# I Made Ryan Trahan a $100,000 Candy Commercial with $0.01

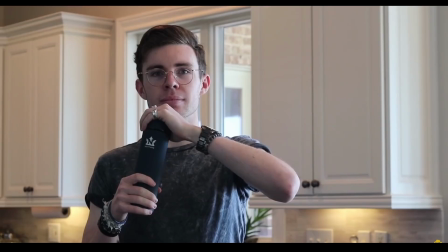That failed and he ended up starting a water bottle business instead called Neptune with his friend, stocking up to 1,000 bottles to sell.
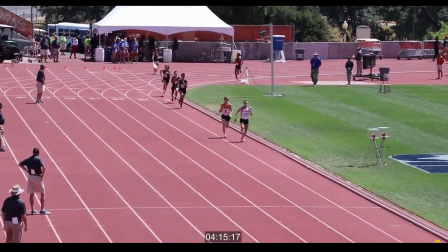Fast forward to college and he was a D1 runner for Texas A&M. By that time, he had already started a YouTube channel making running videos and to also sell those
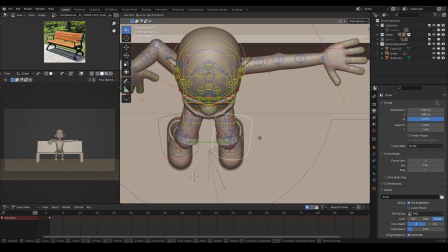1,000 water bottles since he's from a small town and they could only sell a certain amount in person.
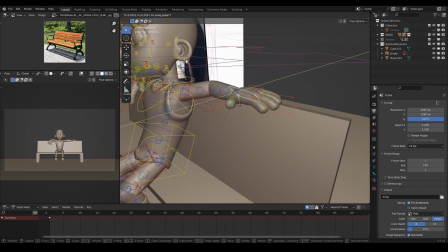Not only was that a good idea since it helped his finances, but he also grew a lot of love for YouTube and had built up a following of 20,000 subscribers.
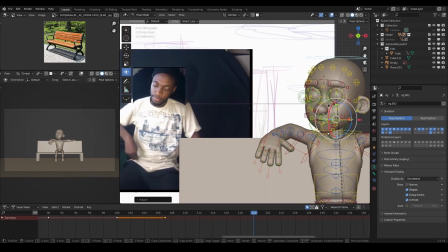Although he wasn't the best at running, Ryan saw a huge potential in it as he was going to be representing his college. Things were really starting to add up until he got a call from his college.
I had enough to pay for groceries and rent. I was super excited, like, wow, I'm really kind of making some money on this thing. And then I sort of get a call from the NCAA
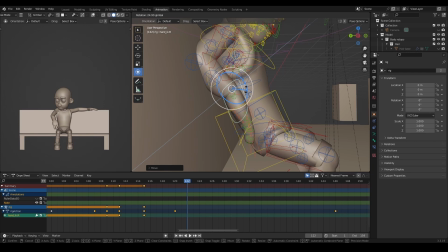advisor at Texas A&M, and they find out about the bottles and they find out about the YouTube channel, the fact that I'm making money,
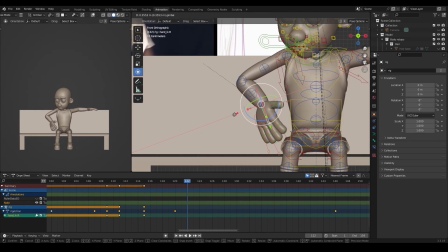or maybe they just couldn't ignore it any longer. And they reach out and kind of give me this ultimatum where essentially they tell me you can't use your name, image, and likeness and be on the Texas A&M team and continue making money on your YouTube channel and bottle thing.
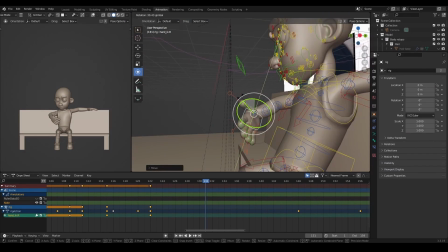Ryan knew this wasn't fair, but he still had to choose at the end of the day. Basically between his newly found dream and running in college.
Ultimately, what I decided is not only am I not gonna run anymore, I also am gonna drop out of college to pursue YouTube.
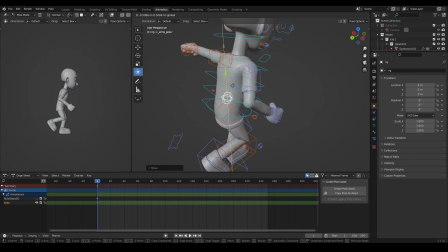When I dropped out of college, I had 20,000 subscribers, and
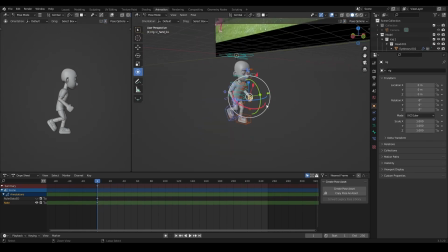this sounds so cocky, but I posted a video that says I have to drop out of college.
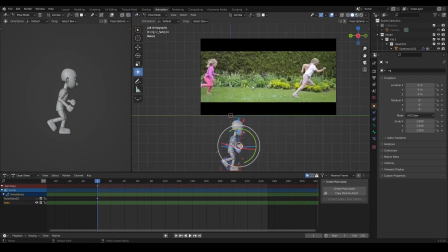And in the video, I literally look like a tiny little kid, and I say, to the people saying I'm making a mistake,
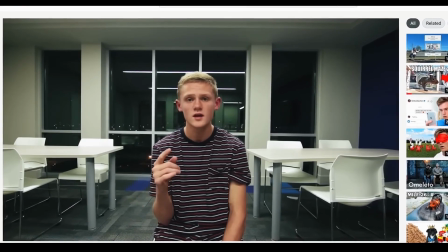fair enough, but you can't judge me until the summer of 2021,
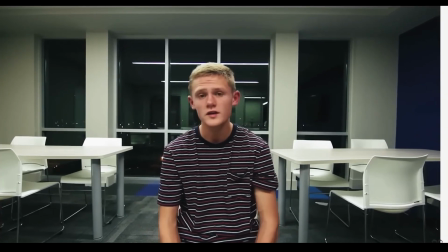when my peers are graduating college. And I have a feeling, a very strong feeling, that good things are gonna be happening a lot sooner than that.
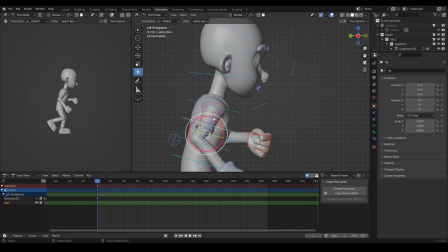He took a chance, kept trying and trying. Now he's one of the most genuine people on YouTube, living his dreams,
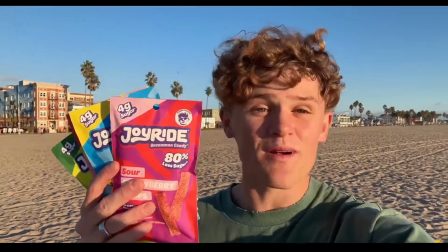and he also partnered with a candy company to make candy people laugh, fulfilling his other childhood dream of having his own business.
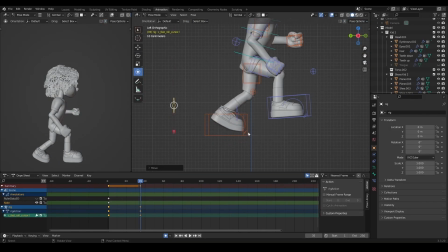This is really motivating and keeps me going. I've spent so much time trying to make my full-time artist dream work out, and even when life keeps throwing curveballs at me, I'll still show up until it works out, and I hope you'll also show up for your dream life too. Okay, I had to change the animation for Ryan's character for 2 reasons.
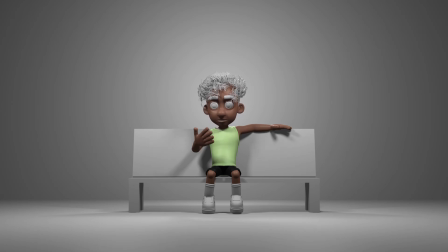Although the blocking was good, I felt like it didn't contribute well to the overall story being told within the commercial. The pose made him look more confident, whereas I'm going for a sad mood in the first few seconds of the animation. 2, due to how Ryan's character was sitting on the bench, it would have been weird for him to quickly take out the candy from the bag cartooningly. It made him have more energy, which is not really what a sad person has. A perfect example is Sadness from Inside Out.
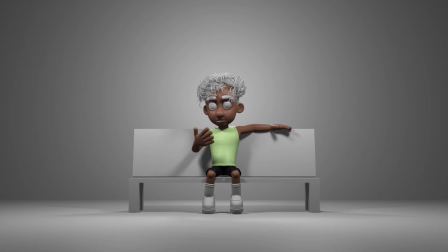I ended up changing it so that he takes the candy from the bench, which I didn't really like. So here's how the animation looked before.
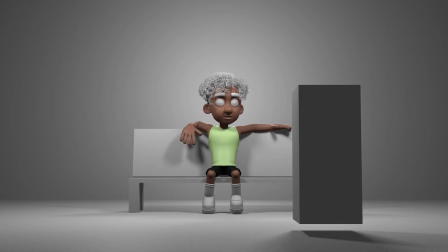And here's how the animation looks after polishing it.
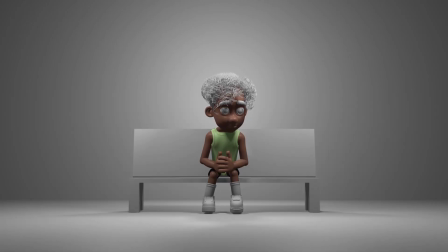I also animated the kids running on their own respective Blender files and will composite everything together at the end.
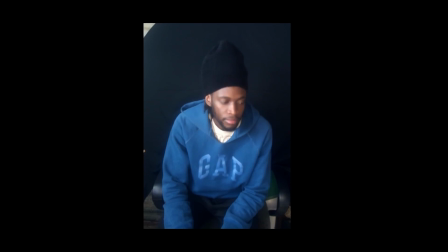By the way, I always shoot references to help me out with the animation, but for the kids running, I used this video from YouTube of kids running as a reference.
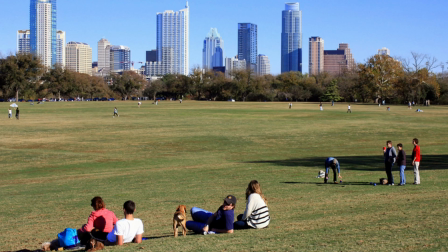I also quickly modeled the bench and the background. I always see this park on his videos, so I googled it out.
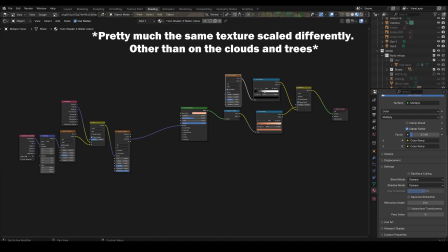As for the materials, these are the shaders I used for the character, clothes, buildings, clouds, and the grass.
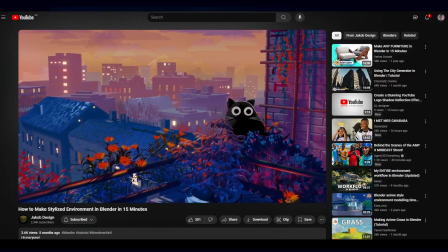I was going for a more painterly style to make the commercial unique and had to take inspiration from multiple tutorials on YouTube to get the look I like.
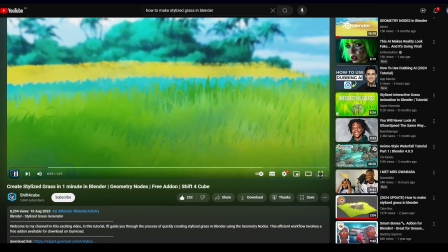2 things that were really challenging were the clouds and the grass, but I ended up finding geometry node video tutorials, and that really helped me achieve this look. I'll leave all the links in the description below.
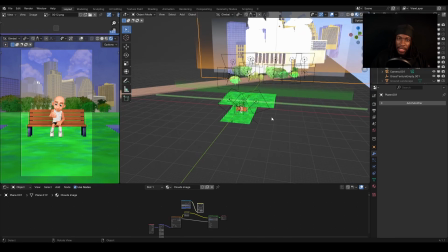So this is how the scene is set up. You can see the camera view on the left over here.
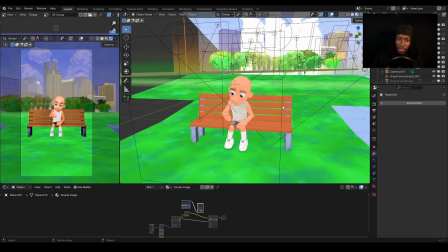I basically broke the scene into the character and the bench, everything in between, the buildings.